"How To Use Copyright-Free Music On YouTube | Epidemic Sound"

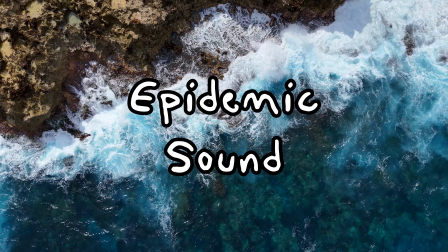0:00 If you're a content creator, you probably know the struggle of finding the perfect soundtrack for your videos. You don't want to get hit with copyright strikes, but you also want music that elevates your content.
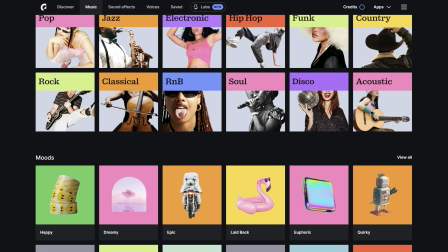0:07 That's where Epidemic Sound comes in. In this video, we'll talk about how to use their vast library of copyright-free music to take your YouTube videos to the next level.
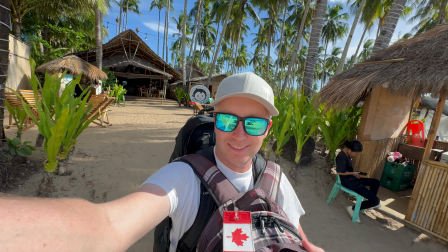0:14 Epidemic Sound is one of the best platforms for discovering music that you can use without worrying about copyright issues. They have thousands of tracks and sound effects for creators like you to use, and the best part, it's all licensed, so you can safely monetize your videos.
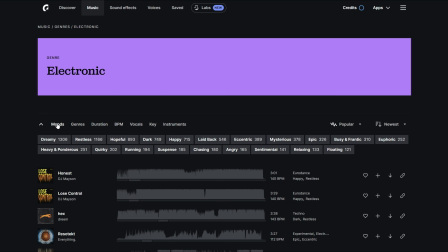0:27 From cinematic scores to upbeat electronic beats, you can filter through genres, moods, and even specific instruments to find exactly what you need for your project.
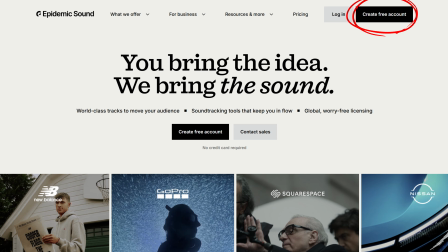0:36 First, let's talk about how to get started. Simply sign up for an Epidemic Sound account and you'll have access to their entire music library.
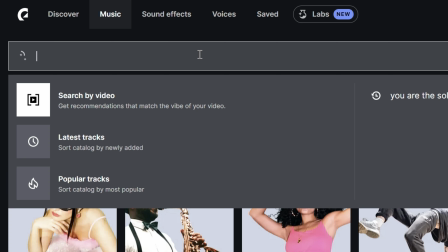0:42 Once you're logged in, you can browse by genre or use their search feature to find tracks that fit the vibe of your video.
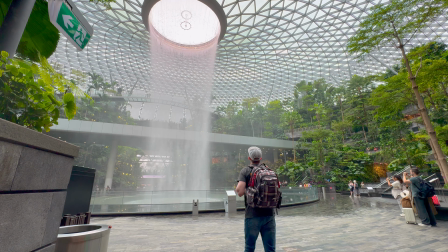0:50 For example, let's say I'm working on a travel vlog. I'm looking for something with a lot of energy, something that screams adventure.
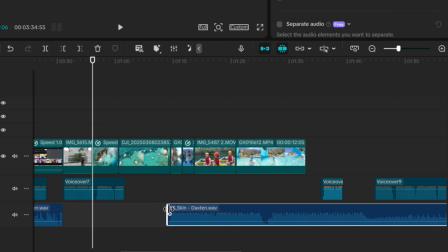0:56 By choosing the right track, you instantly set the tone of your video.
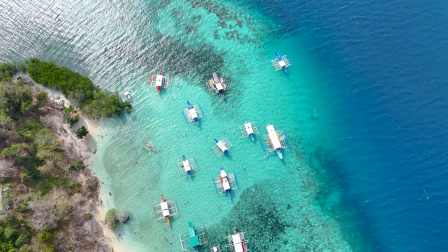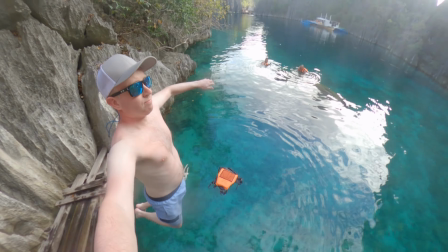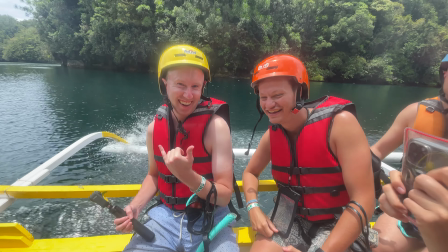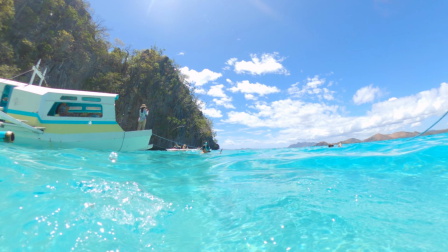1:16 Music is more than just background noise. It guides the viewer's emotions and creates a connection to the story you're telling.
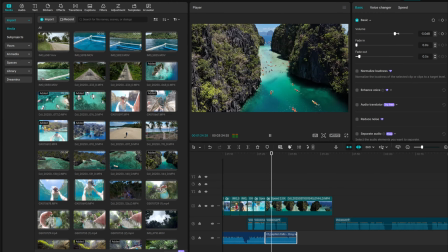1:22 Watch how different music completely changes the mood of the same footage. The first clip is upbeat and fast-paced, creating a sense of excitement.
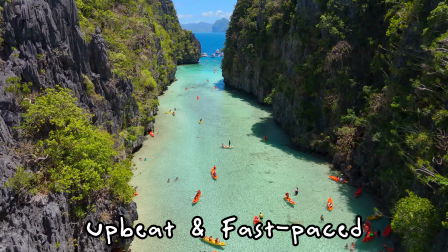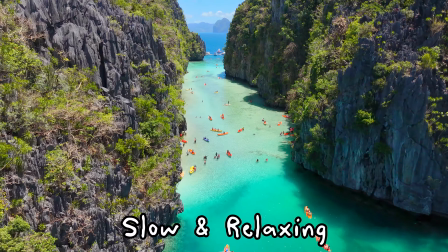1:34 The second is slow and relaxing, which gives the viewer a calm, peaceful vibe. Even though it's the same video, the music makes the experience feel entirely different.
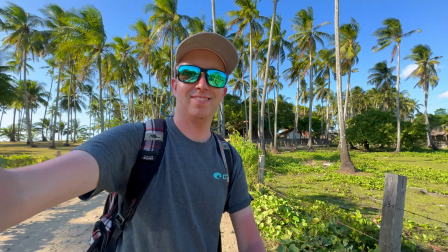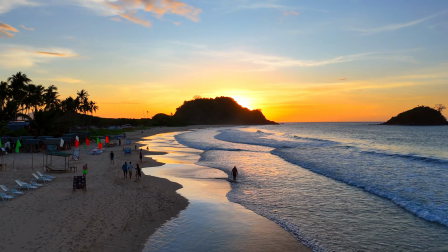1:48 That's why pairing the right song with your video is so crucial. It's not just about the background sound, it's about setting the mood and creating a cinematic experience.
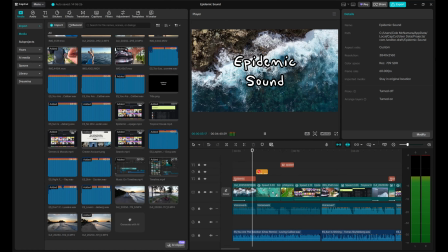1:58 And it's not just for travel vlogs. Whether you're making tutorials, gaming videos, or even reaction content, Epidemic Sound has a track for every type of video.
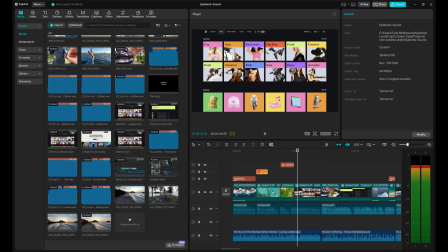2:06 It helps you elevate your content, making it feel more polished and professional. Now let's talk about one of the coolest things, Epidemic Sound subscription model.
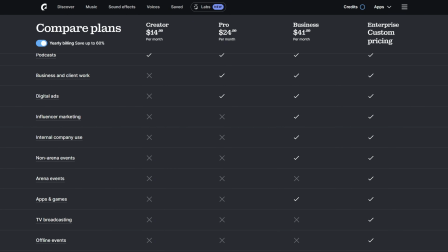2:13 You pay a monthly fee and you get unlimited access to all of their tracks.
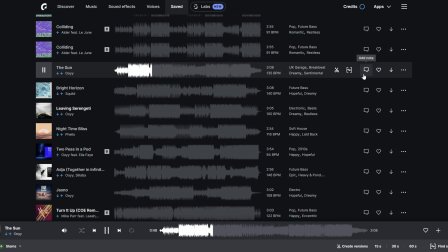2:17 That means you're free to download as many songs as you want, and you can use them as often as you need to without worrying about additional fees or licensing issues.
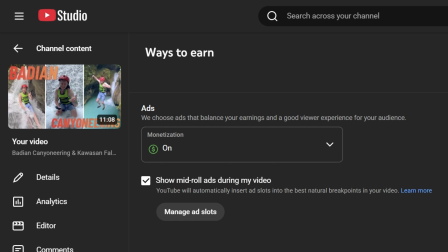2:25 Plus, their subscription covers all the licenses you need to use the music in your videos, so you won't ever have to deal with takedown notices or the fear of being demonetized.
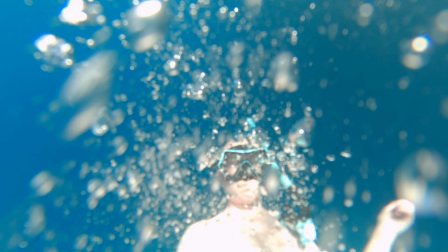2:35 Anyone who has ever received a copyright claim knows how frustrating it can be. But with Epidemic Sound, you can say goodbye to all that stress.
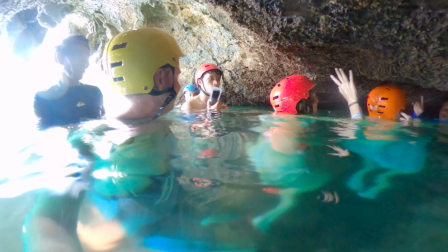2:41 So whether you're a beginner or a pro, Epidemic Sound gives you the tools to enhance your storytelling with music that perfectly fits your visuals.
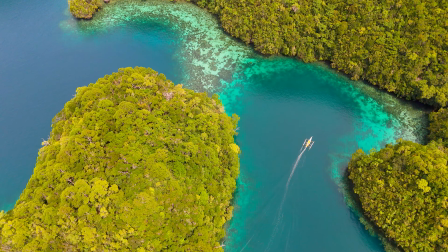2:49 Remember, music is what transforms an ordinary video into something unforgettable.
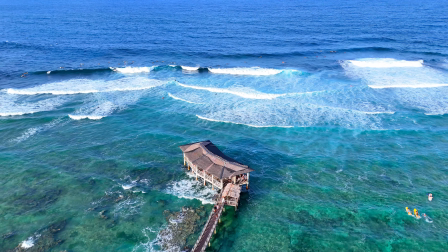2:54 Think about your favorite movie scenes. Most likely, the music is what makes them stick with you long after the credits roll.
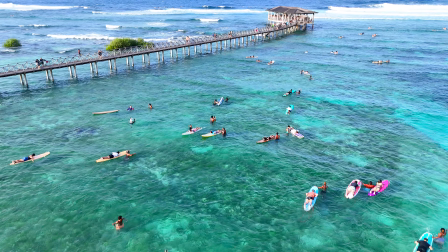2:59 The same principle applies to YouTube videos.
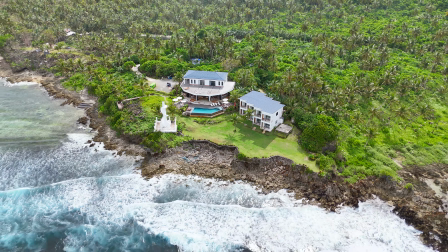3:02 So, if you want to elevate your videos and stay on the safe side when it comes to copyright issues, Epidemic Sound is a must-have tool for any creator.
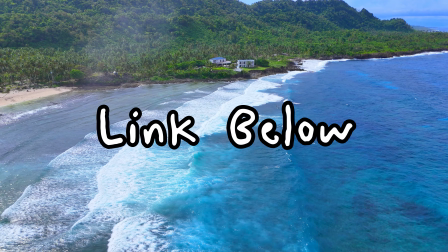3:09 If you're interested, check out the link in the description below for a free trial to explore the library yourself.